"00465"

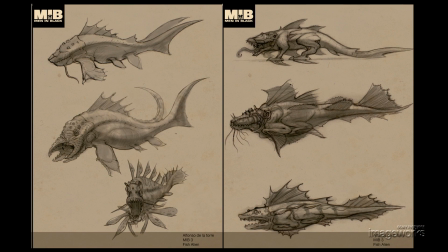The alien fish character in Men in Black 3 was always intended to be a comedic character,
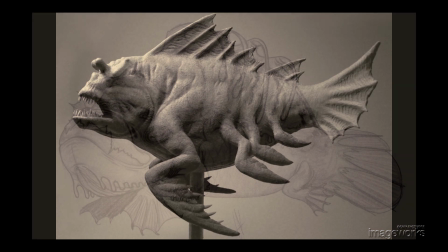but at the same time we also needed it to be a monster.
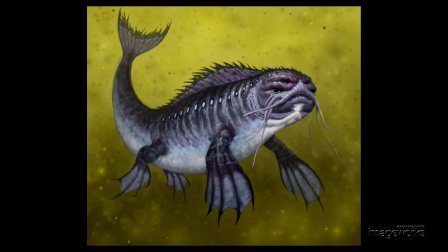The early design phases of this creature were exploring different ideas about how monstrous to make it, or how comedic to make it.
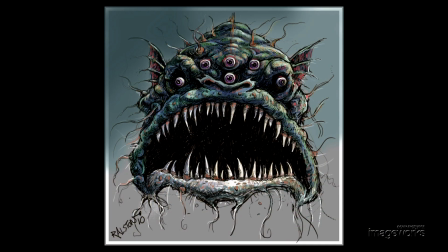Some were more funny than others, and some had a more dangerous quality to them.
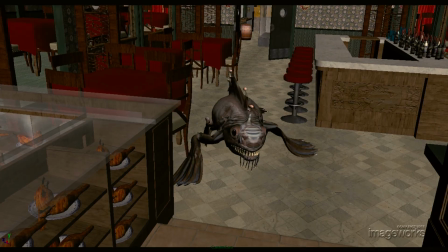In the early animation tests, we were exploring how this thing could move. What kind of behavior would it have when it's out of the water?
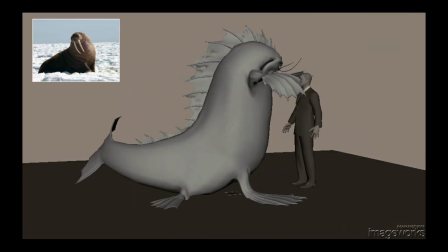One of the things that we do is we'll frequently look to nature, especially when we're dealing with fantasy creatures like this.
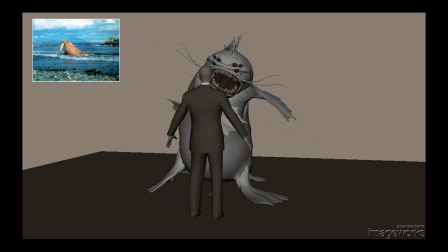We want to ground it in a reality, so we looked at a lot of footage of sea elephants and walruses,
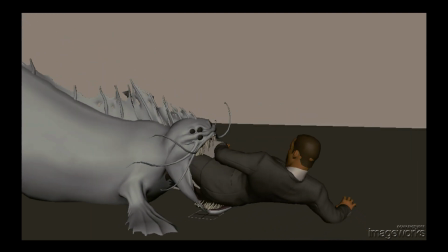which were a bit more blubbery and we needed it to be a much stronger,
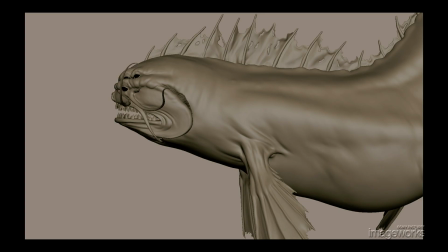more powerful muscle creature, but this was a good place to start and we got a lot of good ideas from nature.
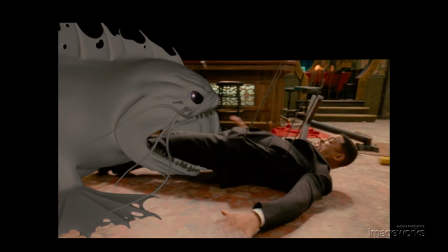We took single frames from the sequence and posed the character in specific poses and
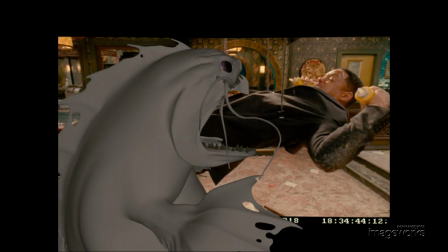you could see right away that the jaw of the character didn't seem strong enough to support the action,
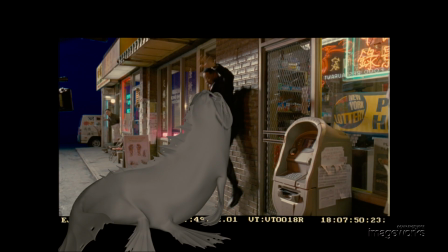especially when it's trying to swallow a full-size man.
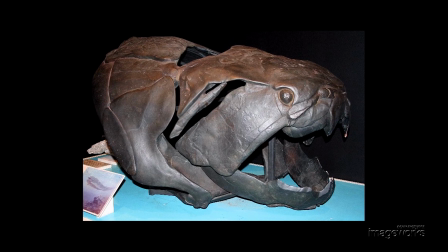I started looking for other kinds of reference that might help us and I came across a prehistoric fish called a dunclosteus that had a much stronger,
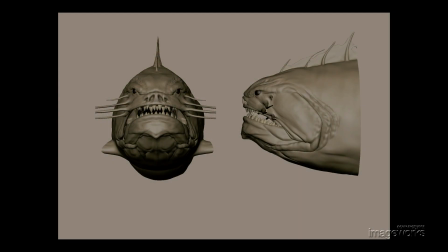more powerful jaw. and so we use that as a basis for modeling the face of the alien fish.
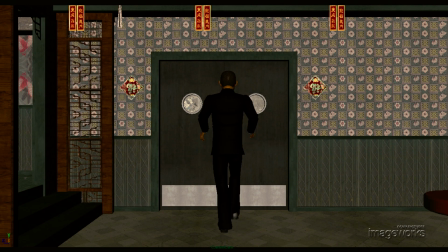This shot starts like practically every shot that we do with pre-vis. Will Smith walks into the kitchen, Will Smith gets thrown out of the kitchen, then we see the alien fish come right into camera.
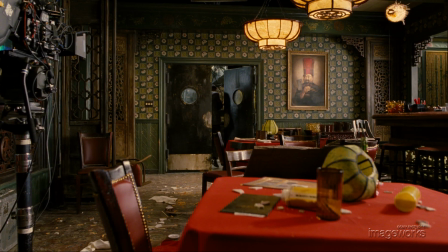They shot the basic elements, Will Smith walking into the kitchen, then as a completely separate setup,
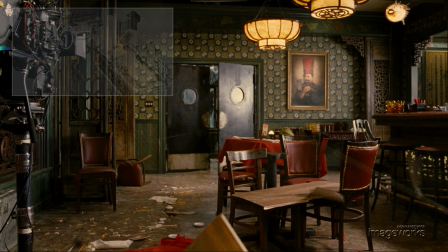a stuntman getting pulled out of the kitchen, and that was basically the shot.
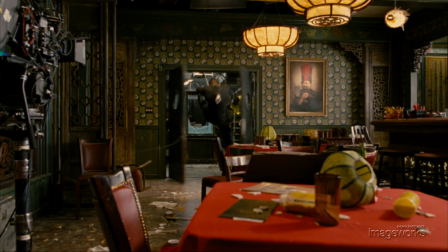At Imageworks, we put these two pieces of film together, and we started blocking out the animation of the fish.
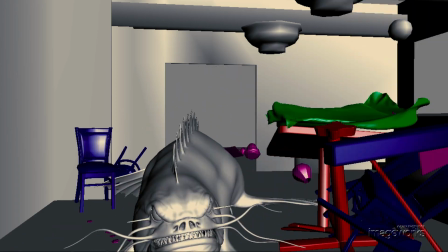Very rough form just to get the basic idea of where the fish should be at what time.
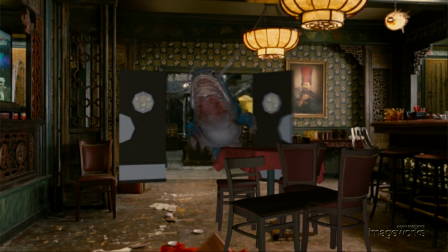Effects animation then would use that to run a simulation pass for the tables and chairs that the fish is knocking over.
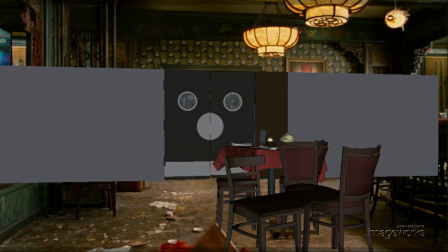We continued to refine the animation, the whiskers moving,
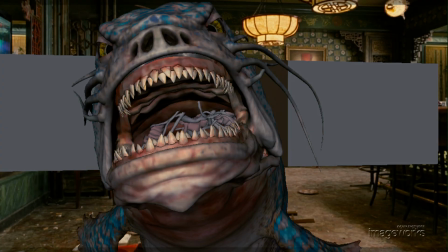the skin jiggling, the weight of the creature, adding more detail to it to bring it to life.
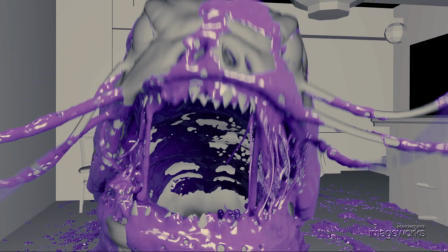The effects animation department would then take our animation and add a slime pass on top of it.
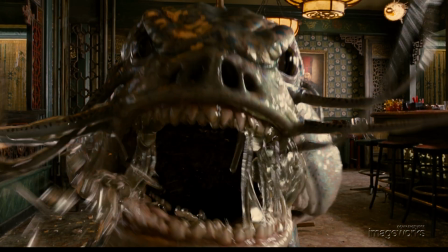In the end, many talented image works, artists, and technicians work together to bring the alien fish to life.